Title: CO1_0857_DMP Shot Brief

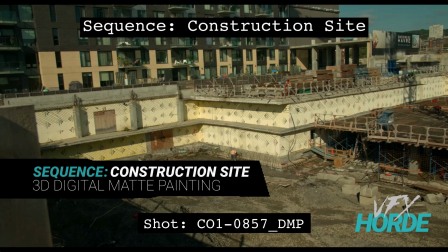This is Garrett Fry, the construction site sequence lead for 3D digital map painting, and we're looking at shot 857.
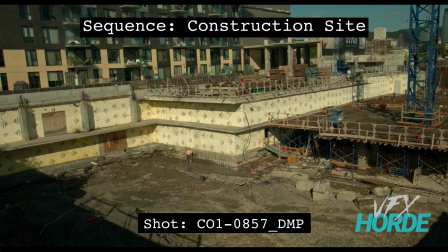So let's go ahead and play that. Starts out on the left and pans over to the right.
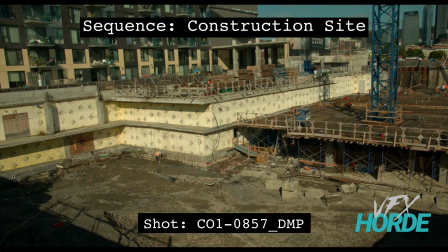And so for this shot, we have this big open area right here in the bottom that we're going to want to be putting construction material into, and then we have little select areas that we can put them in out through there. So when you are putting things into this shot,
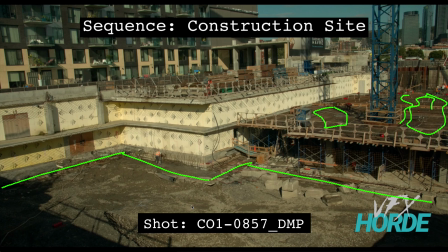you want to make sure that you're kind of telling a little bit of story and you're laying it out in a way that has a bit of logical sense to it. And so with this ground area, you could do something like put in some big ground moving, machinery there, and then maybe some piles of dirt and things like that.
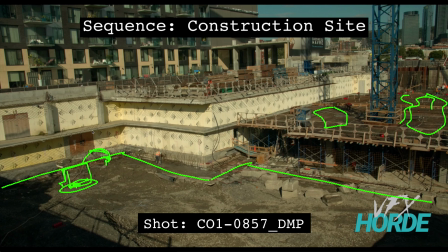That would make it feel like this is an appropriate place for that. Also, like if you are going to be putting in like the dirt moving equipment, you can put tracks in the dirt to kind of say, hey, this is where it's kind of come from, and then little mounds of dirt, and then
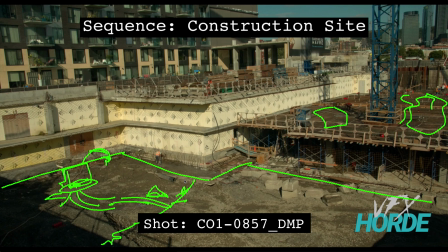construction cones or something like that to kind of say, hey, this is an area that is being dug out right now and not everybody's allowed to go back there. That might be an example of some kind of vignette, a little story of why you're putting elements in there,
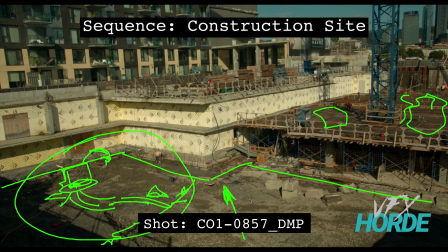and just go through the library and see kind of like how things are placed and why they're placed, and that will kind of give you some inspiration on how to lay these out. So on this shot, the lighting direction is coming from about this angle right here.
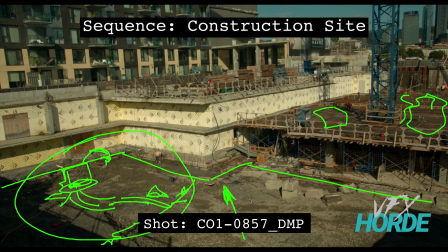So we're kind of seeing everything pretty straight on as far as the lighting. So when you do put things in to the ground, you need to make sure that you're getting little bits of shadows. So you can see through here, some of these don't have little contact shadows,
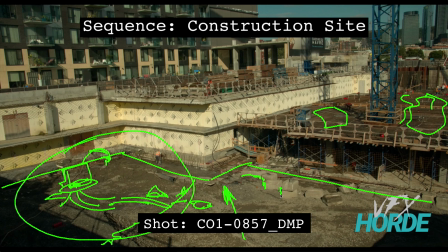but like you see a little snippet right there, and you see a little thing right there, and this guy has a little tiny shadow, and that has a little shadow. So that's kind of a nice thing to do, is that if something's sitting on the ground, if it's not sitting all the way in the ground and it's sitting on top of the ground,
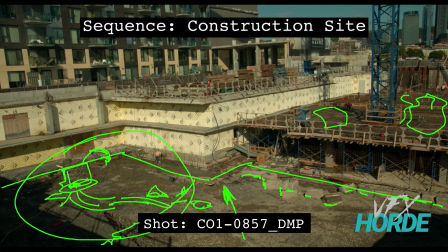then it's going to have just that little bit of shadow that we see on the bottoms of these rocks over here, these pieces of stone. So make sure you're getting in that shadow and you're getting in your highlights and your shadows to being the right color,
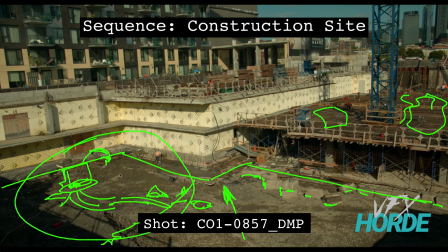and that you're putting in some specular qualities to things. You can kind of see through here, some of these rocks have these little tiny specular kicks on things. That really adds to the realism of the shot and will make it really kind of come alive.
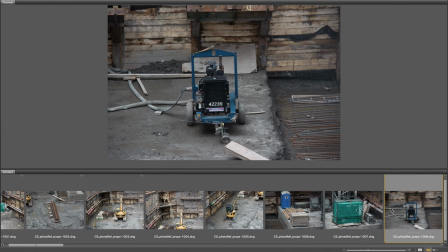Before you jump into your shot, it's a good idea to review the library of construction site materials.
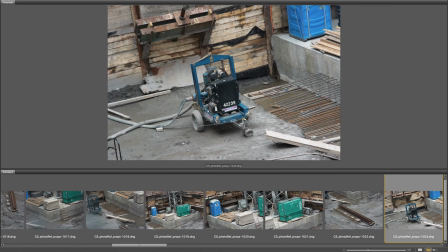Do a bunch of quick matte painting tests by dragging photos into your shot and doing quick integrations.
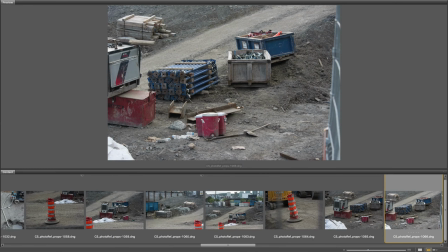You will soon be able to discern the appropriate reference you should use for your shot.